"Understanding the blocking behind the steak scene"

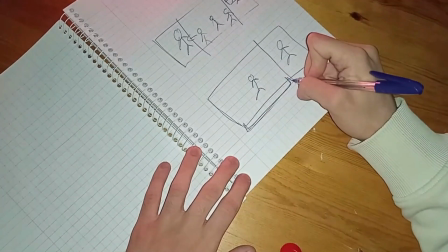498s
is Liberty's Valance side. It is large, unpenetrated, and comfortable.
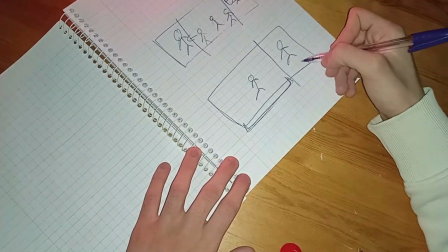506s
And on top of making him in a very bad, uncomfortable situation,
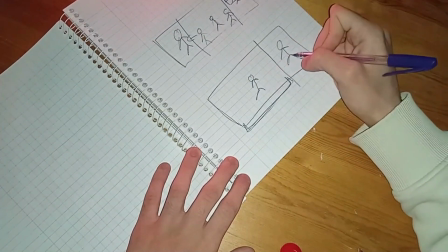511s
Liberty Valance, to bully Ransom, he trespasses.
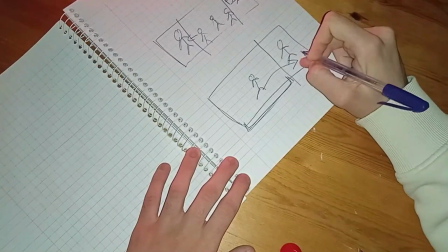521s
And penetrates Ransom's side and kick him with his feet.
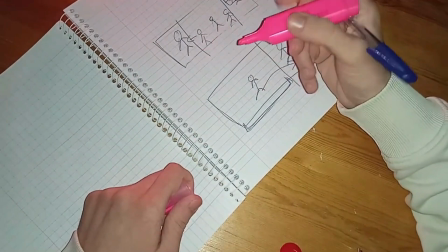527s
So Tom stands up. He pushed back Liberty.
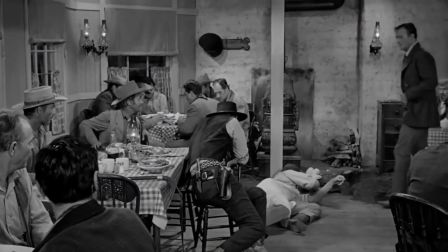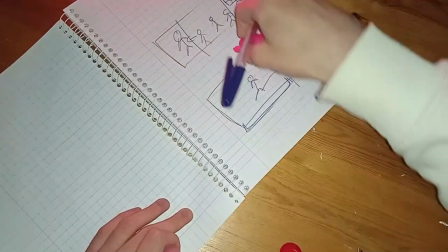542s That's my steak, Balance.
He made Liberty's sides less large,
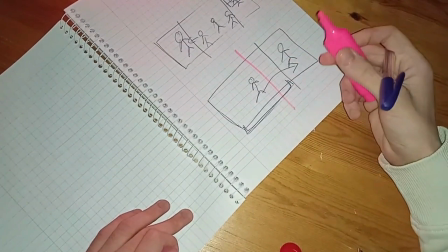549s
quiet, uncomfortable, and cornered. Tom evens the situation.
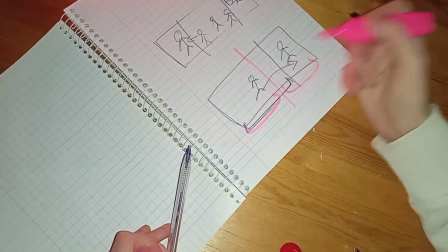556s
This side equals this side. None of these sides overwhelms the other.
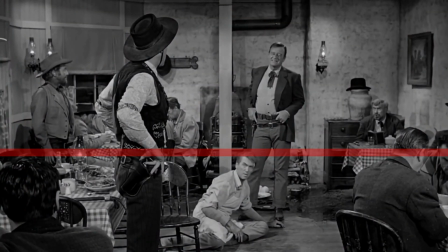565s
The lowest man in the room is Ransom. The middle are the quiet men who can't stand up for themselves. And there is the higher giants, the gods of the West, who fight each other. The good outlaw and the bad outlaw. Liberty and Tom are about the same size within the screen.
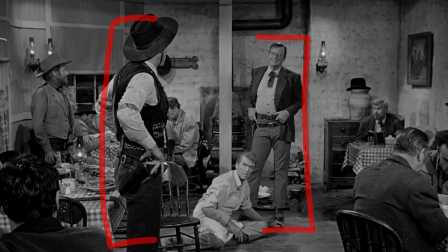583s
They are both equal in this salon.
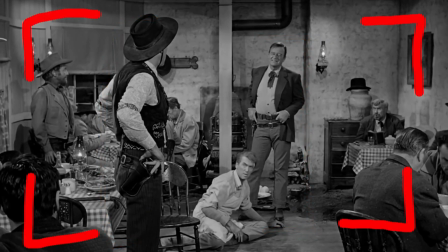585s
This salon represents the Western world, full of men, full of chaos, broken law, and a lot of standoffs. And we know Liberty is uncomfortable within Tom's presence. However, as Liberty remains having the upper hand,
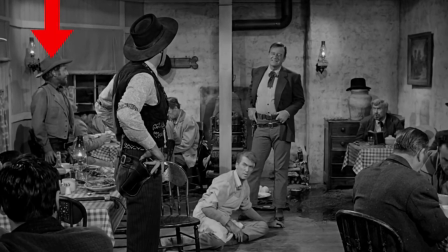599s
we put another of Liberty's men on his side, while we frame Tom within another frame on his side.
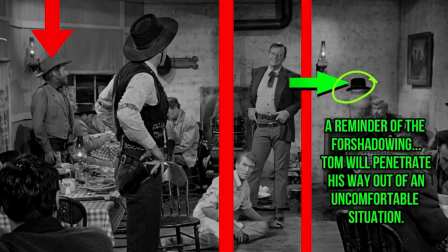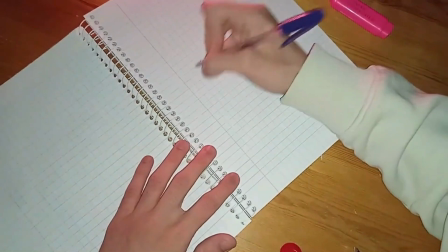615s
And this
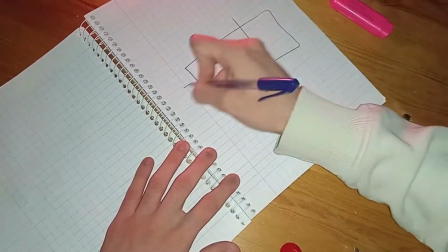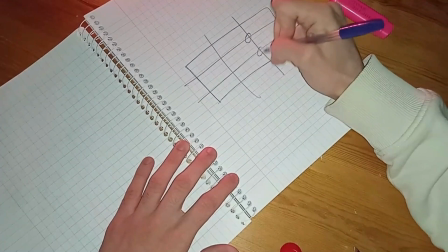622s
is the rule of thirds. These are the strong points of the rule of thirds.
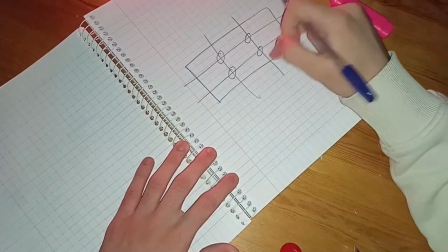628s
These are convenient to the eyes of the audience. Liberty stands here.
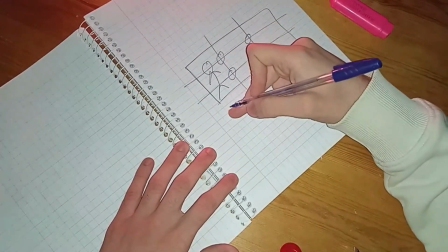637s
Unbalanced, inconvenient, uncomfortable. He is caught off guard.
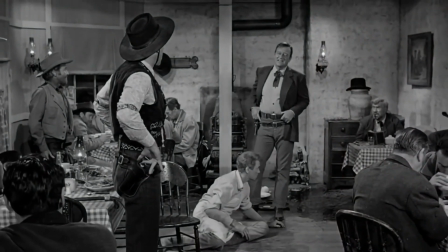642s That's my stake, Balance.
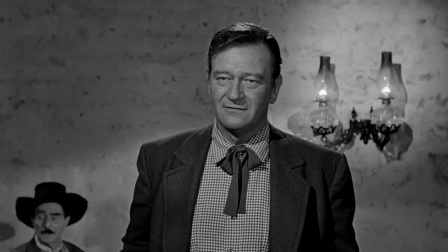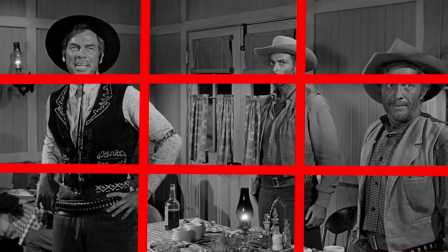650s You heard him, dude. Pick it up. No.
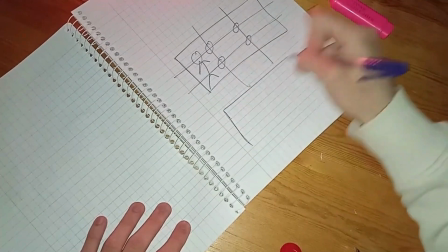656s Pilgrim, hold it.
And while Liberty is still, Tom is in center frame,
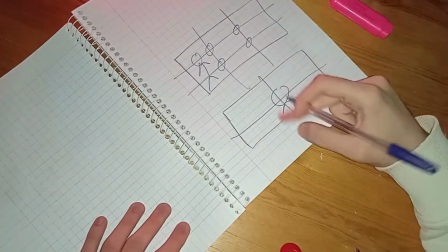665s
and he moves to appear free, which makes his delivery more powerful.
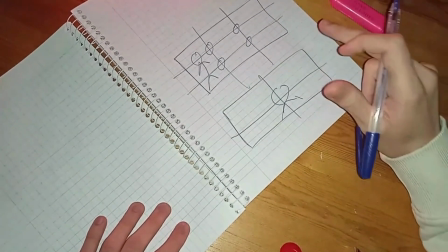671s Ja Liberty. Ja li ċezza. No.
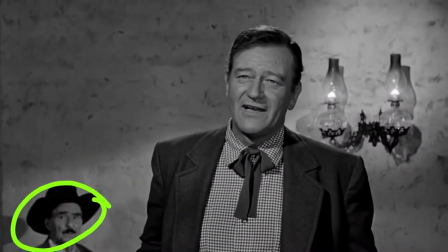676s Pilgrim, hold it. I said you, Balance. You pick it up.
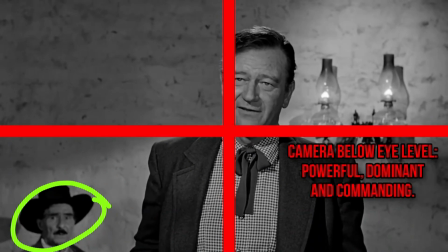683s
That mustache man was blocked far behind Tom, in one hand to increase the depth of the scene, but in the other hand, it is to contrast between Tom's heavy presence and the rest of the quiet men. And that black hat is a reminder of the foreshadowing we saw earlier.
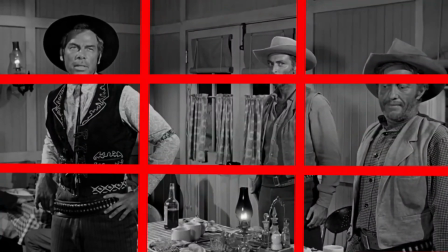707s 3 against 1, Donovan.
Look at Liberty.
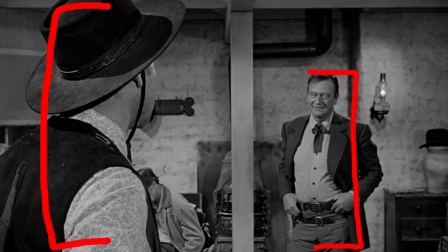710s
Liberty here in this shot is wider and larger, while Tom looks smaller. Maybe Liberty got an upper hand on this after all.
My boy Pompey.
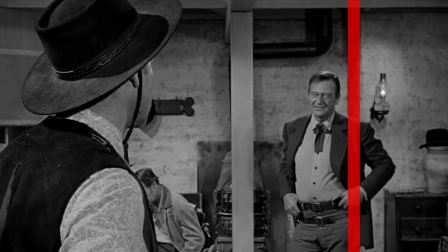723s The kitchen door.
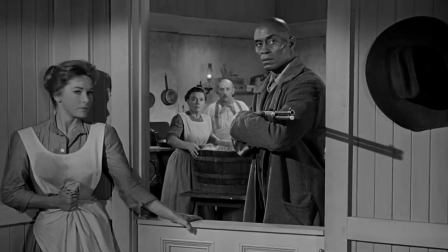728s
Nope, he doesn't. I told you there is a word behind the camera earlier.
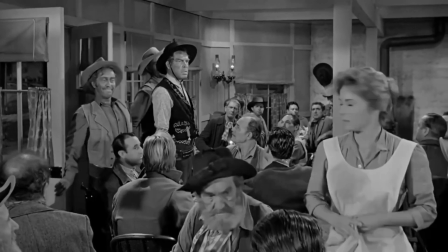733s
Remember this shot where Harley left? It was a setup. Now we got its payoff.
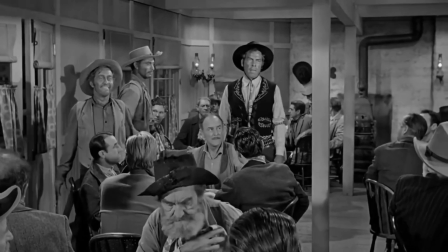739s
We now know that she went to bring backup.
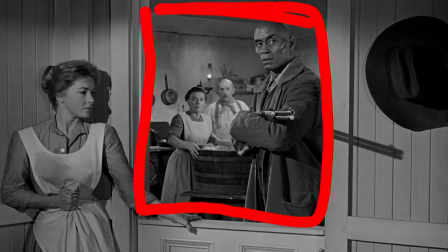743s
These guys in the kitchen may be weak and stuck and uncomfortable, framed in this tight window. However, look at the shadow of the repeater. He penetrates his way out of the frame.
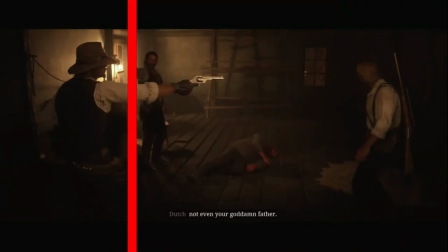756s
You can't corner a gun now, can you? And remember the hatch.
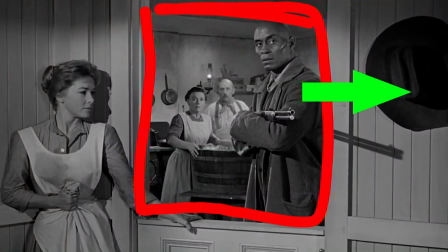760s
It foreshadows the subtext of a man that can't be cornered, like Tom.
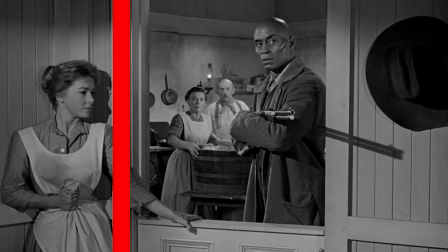767s
Holly is also stuck and uncomfortable, but actually she never cowered or left the salon as we may have thought.
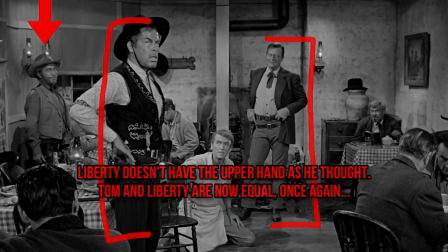774s
One of Liberty Valance's men, this guy, tries to get the stake in the place of Liberty.
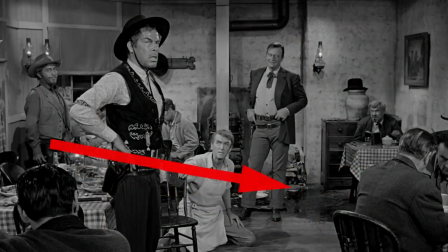780s
The subtext of this action is that he should penetrate Tom's side to get the stake.
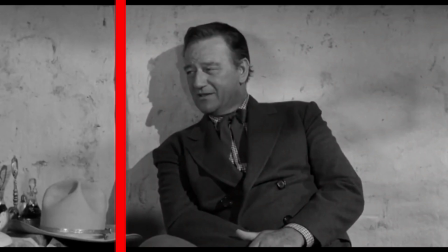786s
Remember this foreshadowing? Tom is a manly man right at his borders.
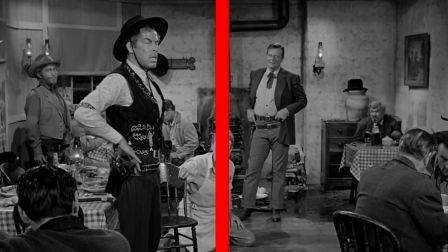791s
A cowboy that will never let you penetrate his side.
I'll get it, Liberty.
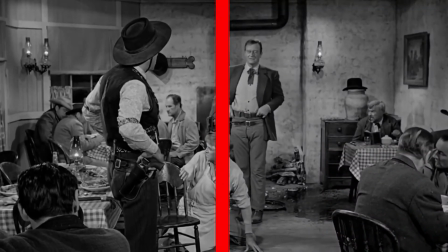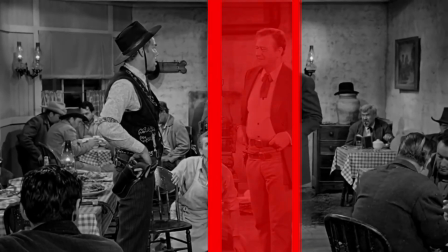803s I said you, Liberty.
Tom is still within this frame. However, the side of Liberty becomes empty.
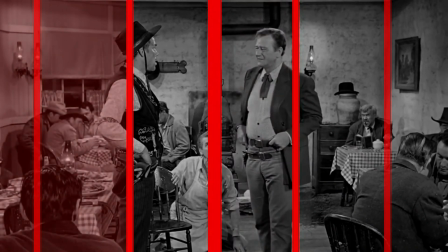810s
The situation is now balanced. No one got the upper hand.
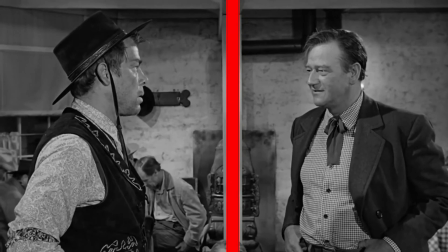817s You pick it up.
And I preferred if there were a couple of close-ups before going back to these shots, but you can't judge a masterpiece.
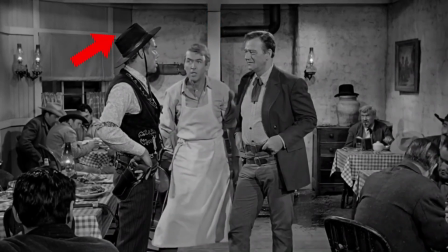826s
And look at the head of Liberty Valance. The smoke, the anger.
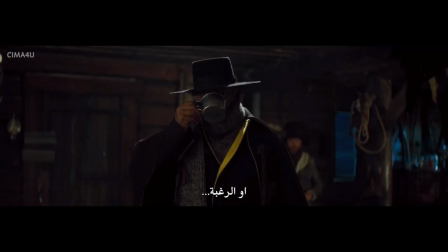831s
He is furious.
Nor the inclination to care for northern horses. And least of all, northern niggers!
So Ransom yells and eases the situation a bit.
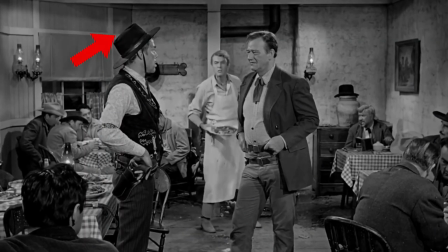845s
He is an attorney of law after all. The doors open, the tension is relieved.
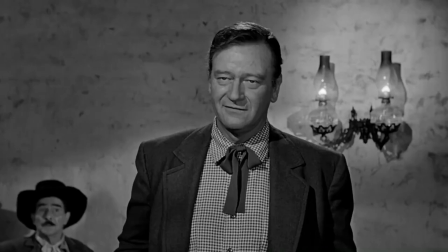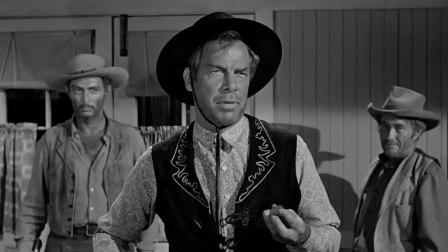855s Why don't you get yourself a fresh steak on me?
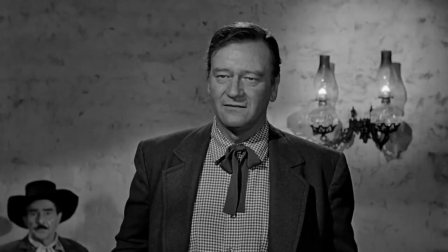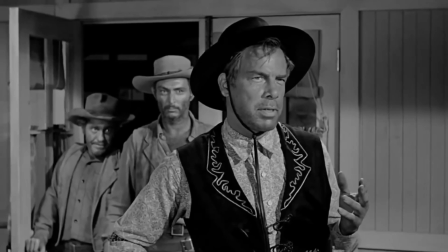865s Show's over for now.
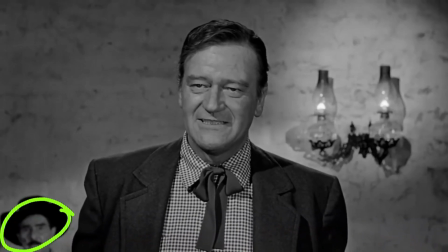870s Try it, Liberty. Just try it.
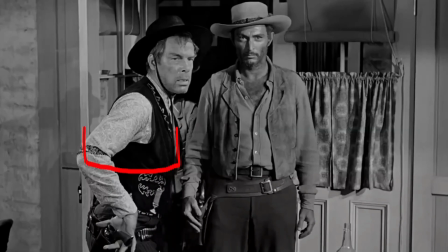875s
Tom is larger now, while Liberty left small.
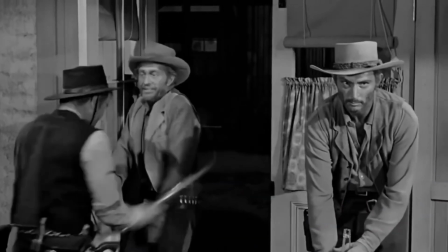882s Get out!
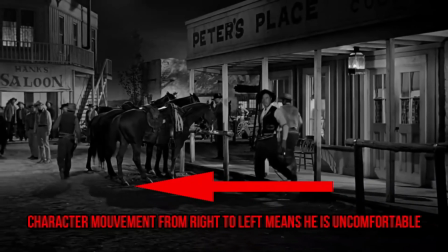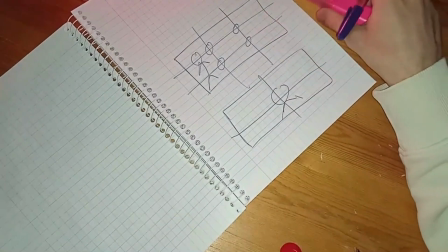891s
So, you see now that every tool in cinema has a multiple meanings. But a good director combines these tools to tell a story.
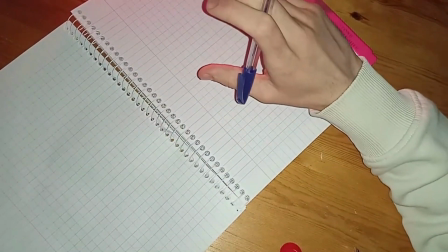899s
What means something in this film may mean something else in the other. The Manor of Liberty Valance is about the death of the West,
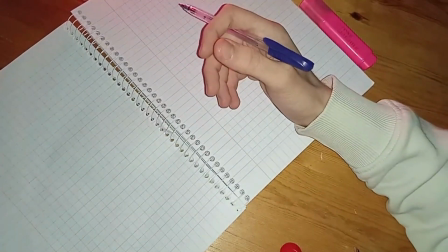908s
the death of the frontier justice in favor of civilized law.
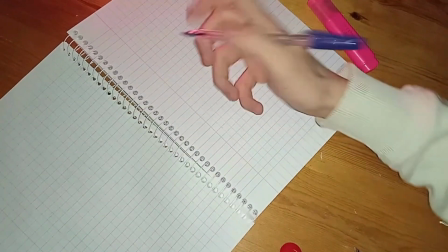914s
The writer and the director have all these materials in their hands: the unforgiven
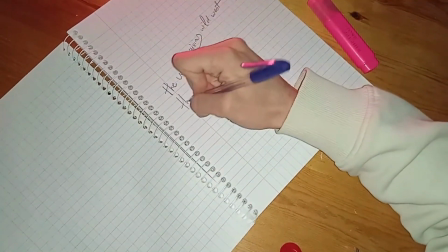921s
Wild West, the chaos of it, the absence of law,
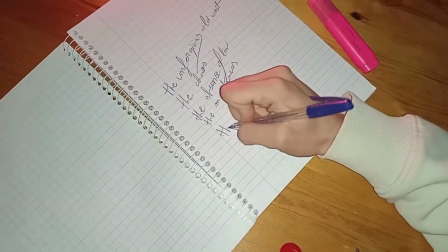927s
the manliness, the bullying, the killing, and there is the frontier justice,
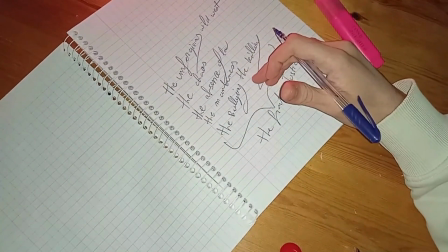934s
which is all about revenge and manliness and standing up for yourself, and all these traits enforces the notion of balance.
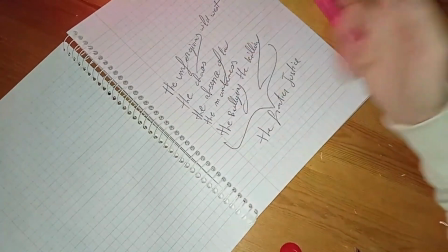943s
The blocking, the subtext, the dialogue, everything in this scene stands in the notion of balance.
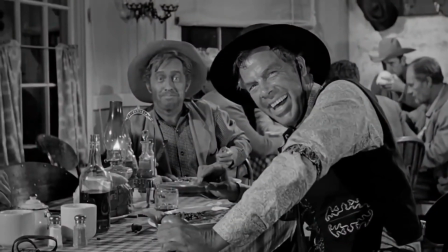952s
If the bad guys are driving around because the law is broken,
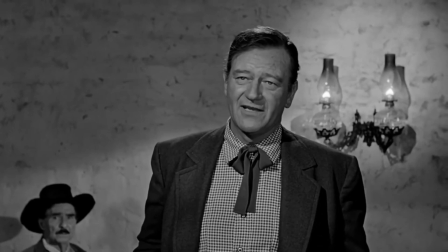956s
then there is the strong man who will take matter into their own hands and balance the situation back and even the tables.
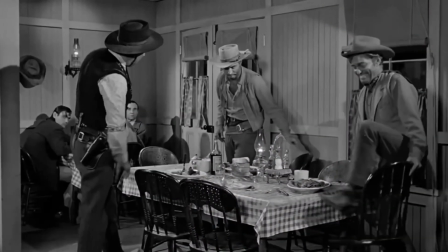963s
And if you acquire what's not yours, the table in this case, and everything in it, you will encounter someone who forces you to hand it back.
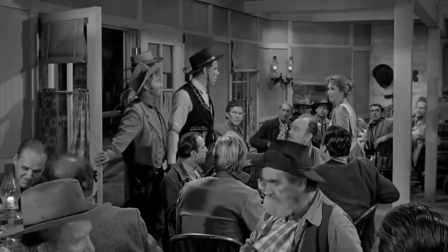975s
Liberty enters the salon dominating. He left it dominated.
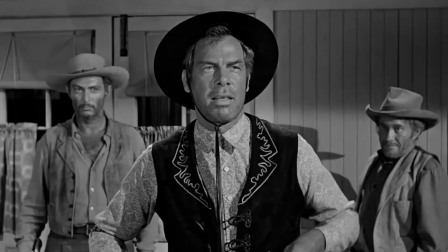983s Get out!
The steak that he stole earlier, he paid for it later.
Why don't you get yourself a fresh steak on me?